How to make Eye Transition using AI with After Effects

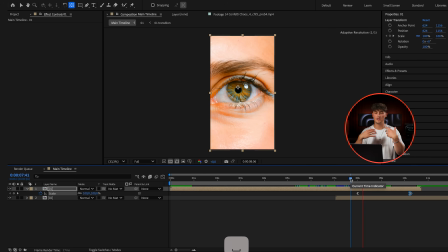And to just bring in more flow and like smooth everything a little bit more, we can now add speed ramps to make everything just more interesting.
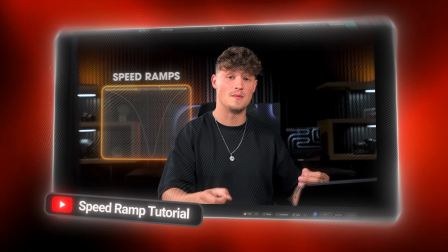And if you don't know how to create speed ramps, make sure, I just uploaded a speed ramp tutorial a few days ago, but if you want to learn it with tracking, make sure to check it out.
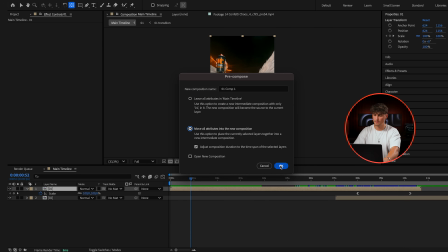Yeah, here I'm just pre-comping that clip so I can create a clean speed ramp.
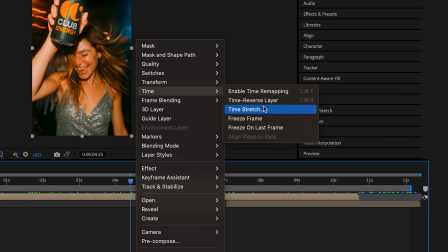Right click on it, time, enable time remapping.
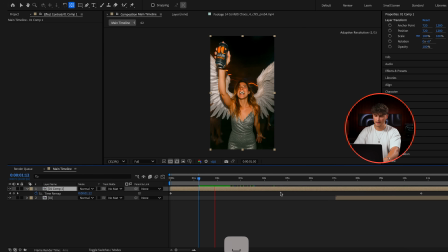And then here, let's say until here, I want a normal speed. And then here, where we go into the eye, I want to speed up the clip to have, yeah, to make the transition a little bit faster.
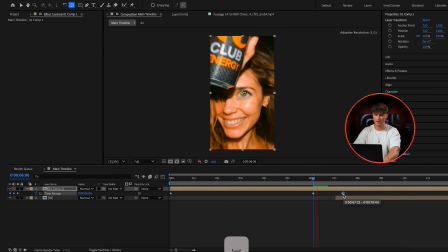So just bring those keyframes closer together. This way I speed it up.
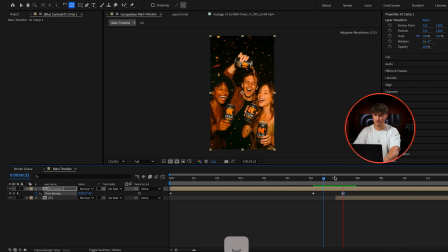You see? Now it's faster, but it doesn't look really great yet.
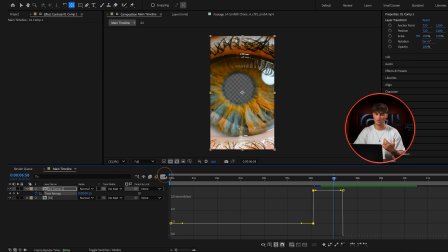That's why we can go here back into the speed graph and you see here, it's just a linear keyframe. Now with smoothing this keyframe here, we can ramp it up again. Same as we did with smoothing the keyframe for the scale.
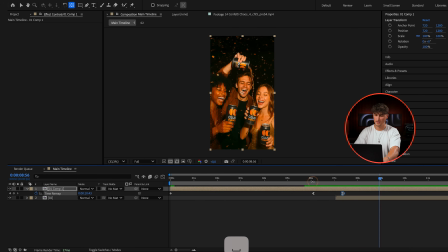And just like that, we can go smoothly into the eye.
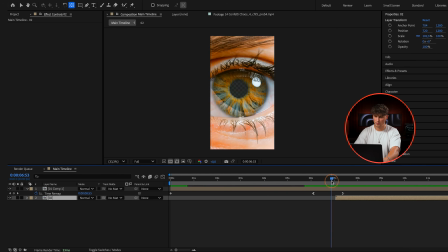And you can see here, we should already see some footage behind it.
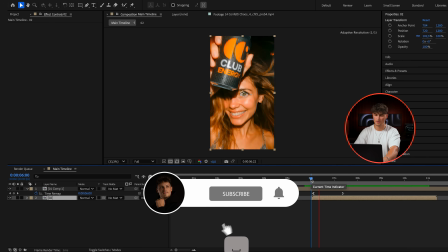So we're moving the clip a little bit more to the left, the one below, and just like that, we can transition into that clip.
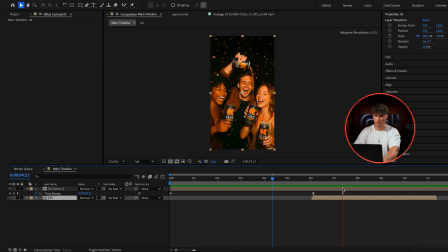So here we have the normal speed going in, and we can also add force motion blur.
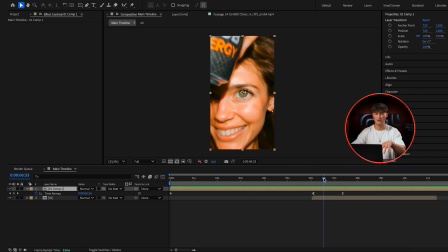I'm gonna show you the difference here because we are really fast here in terms of speed.
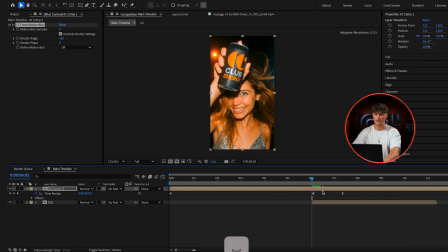So we add the force motion blur, just like that, we add a natural motion blur, boom.
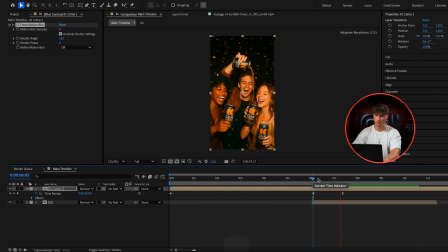This way we go super smooth into the eye. I really like that.
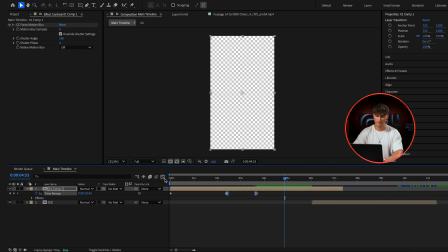Just trim that clip here. You can also play around with speed ramps here. Make things faster and slower to make in general clips more interesting. Yes, and if you're interested how to work with AI footage, let's say the girl you see here, we have the full module inside the creator slot.
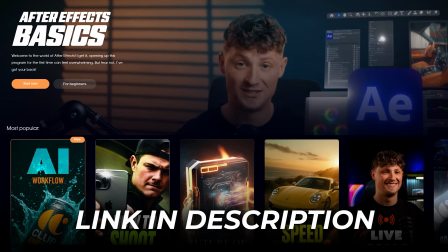Make sure to check it out because we have all in-depth tutorials in there, all my knowledge literally.
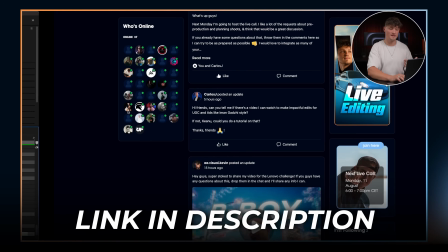This is, just want to give you a sneak peek and of course some value how to create effects like those.
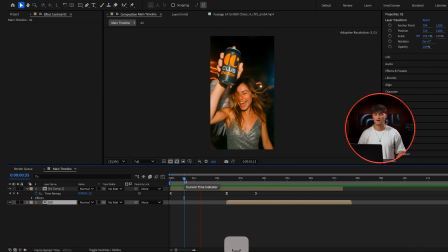And I think this is pretty sick. So check this one out. Just like that, we have created the eye transition.
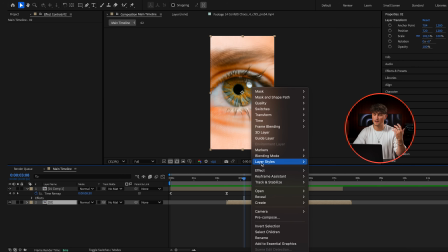Nice. And to move with the speed here, we could also go in here and change the time on this clip here as well.
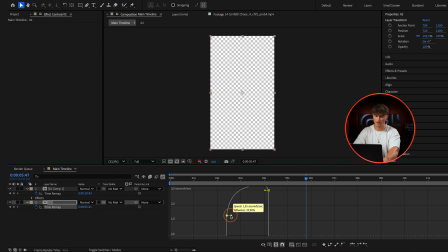So let's say you want to speed up this clip, just bring those keyframes closer together. Make sure you're here at the 1, otherwise you're at speed 0.
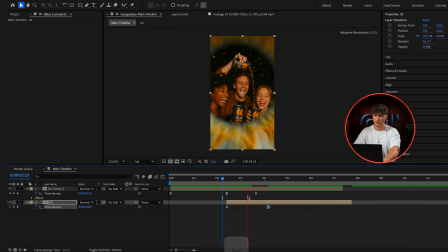You want normal speed. Just like that, we can now go into the clip here, take the speed,
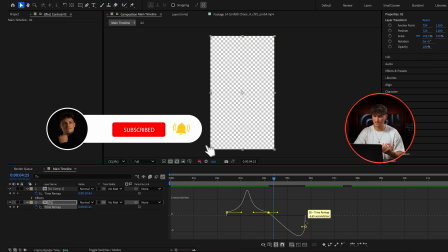And yeah, we have a super sick transition. You see, I cannot stop working on that. It's like, it's an addiction. I just love playing around with the clips here and make some sick edits.
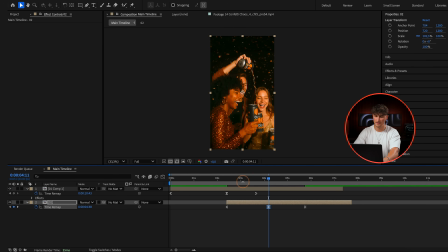So yeah, I think that already looks super sick.
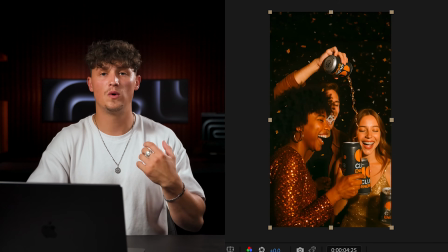And I really want to show you the opportunities that we have now with those AI tools and how to use them.
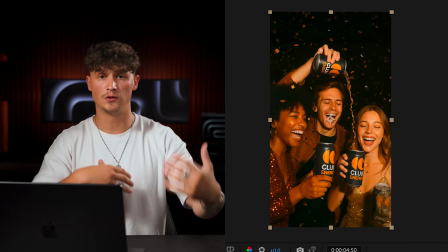And if you're interested in that, let me know in the comments what type of tutorials you would like to see, you would love to see, what kind of effects. I'm super, super happy. I really, really enjoy making these YouTube videos for you. So I hope you enjoyed this one. I hope you have learned a lot, and I can't wait to see you in the next one.